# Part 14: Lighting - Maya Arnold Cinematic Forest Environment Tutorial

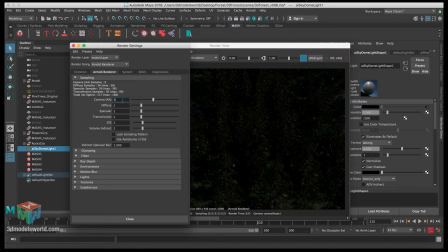[4:12]
So we could lower it down to 2, but I kept it 3 just because we can get a little bit better results.
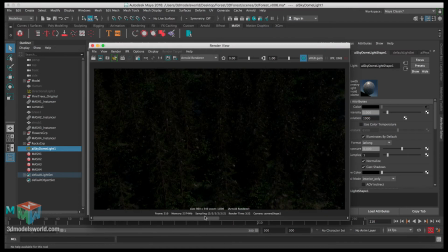[4:20]
But later on we're gonna be changing this even more. So it's really dark, so let's start working on brightening up the scene.
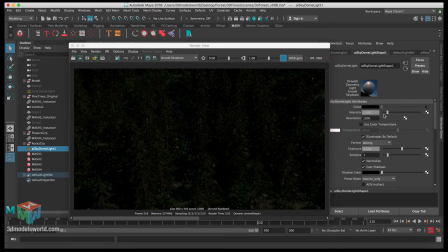[4:27]
We could change the intensity here. It seems like it's locked, but you actually could change it here. But let's do it from the actual settings inside the sky. So if we go inside here the sky, and then the intensity here, we can change that.
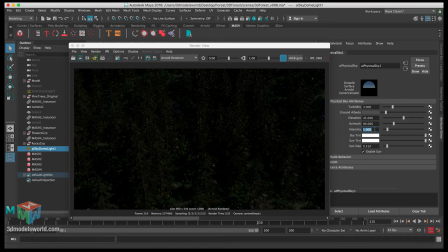[4:42]
So let's work on this one, and then let's increase it to 10, and it's gonna like start to feel blown out. But for the, and this is gonna be also influenced by the size of your scene, so these numbers might change with in your scene.
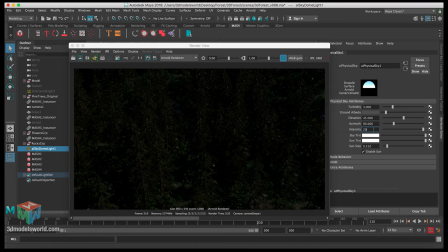[5:02]
So Let's go even higher for us, like let's go 20, because one is was really, really low. So let's see. So now it feels like it's really too much. And now let's render and then see how it looks. Let's save and then render.
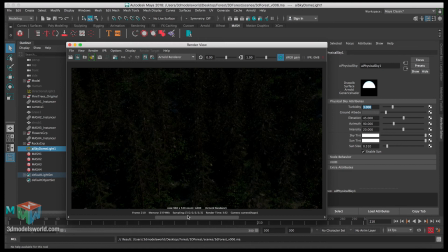[5:21]
Okay, so it's done rendering, and you can see the result is pretty like humongous difference between this,
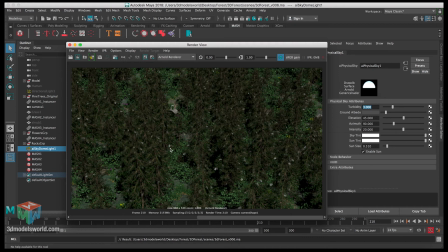[5:29]
how everything is so flat and there is like no details showing, which is we used directional light and then using the skylight in Arnold,
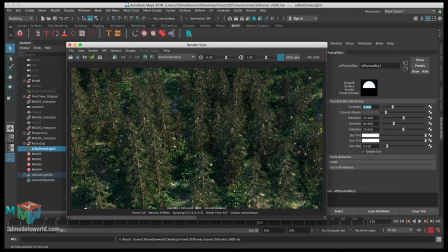[5:38]
and how like the scene looks totally different and how it looks now much more cinematic and more realistic. And you can see the rocks here we scattered around really adds a lot, and also increasing the bump map on the ground,
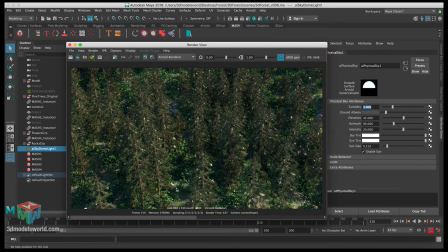[5:54]
as you can see here, it added a really nice feeling to it that is more natural and realistic.
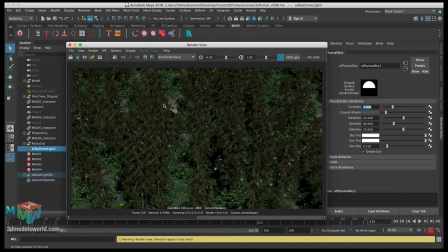[6:01]
But in the previous scene with the previous lighting, you don't really see any of the details in here, like it's completely hidden because of the lighting setup. So this will show you guys how lighting is really important to really bring details that is otherwise you can't really see.
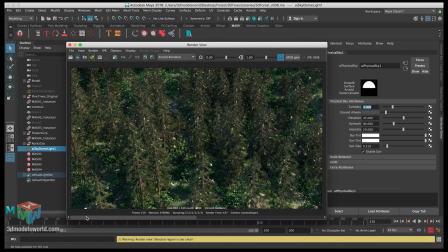[6:19]
And for anything outdoor, I highly recommend always using like a physical sky from Arnold or any rendering engine you're using, because it's gonna give you much more natural, and we get these nice long shadows,
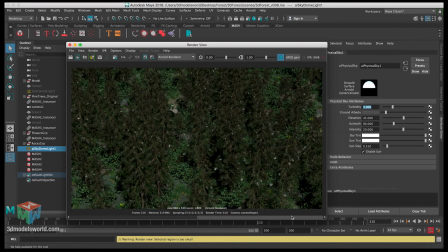[6:33]
and everything is just looks so much more alive,
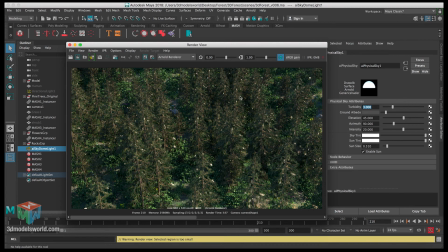[6:37]
and without even touching the shaders and finalizing them yet, it already looks pretty good. And of course now it's introduced some noise,
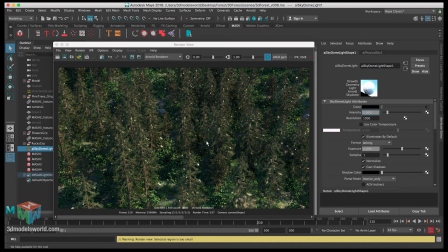[6:46]
and in order to like combat this noise and reduce it, you can adjust here the samples. This sample is related to there's samples related to shadows, but these samples all, if you increase them like to 3,
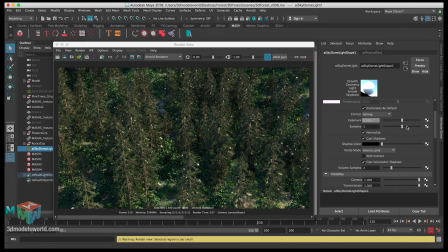[7:01]
you'll notice here how the more we increase these samples, it reduces the noise in here. So comparing to like 1, it's really noisy, but if you go like 3, it's much better. But keep in mind that this is gonna also increase the render time. It's gonna make it take longer.
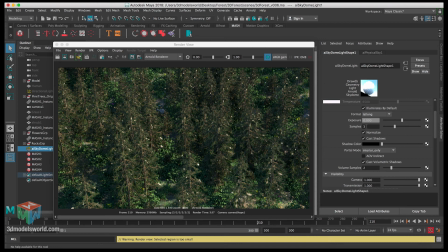[7:21]
But I recommend even for like for final render to increase these settings, so this way you can get of course it depends on your machine, and if you're using a render farm you can decide like which is the final settings, but these will be influencing a lot the final look to reduce the noise, because now it's pretty noisy comparing to this one,
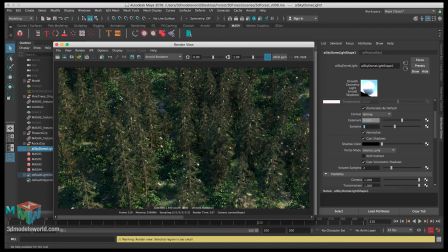[7:41]
but the result here is much more realistic, and this is what we are looking for. So for now I'm gonna keep it like 2, because we're still building the scene, but then the final render will increase these settings to something that will work.
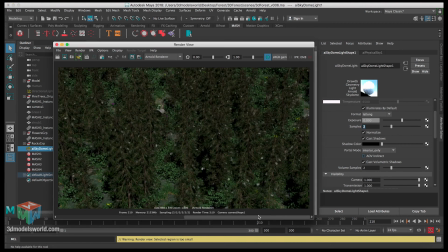[7:57]
We'll probably use 3 for this one, and we have to do other tweaks into this section here.
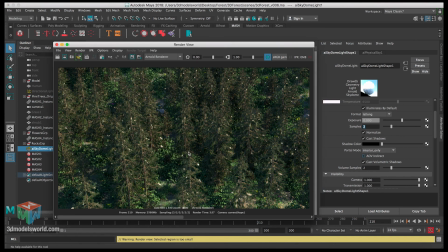[8:05]
Okay, so now everything is good, so the lighting is good, I'm happy with it, it looks really nice.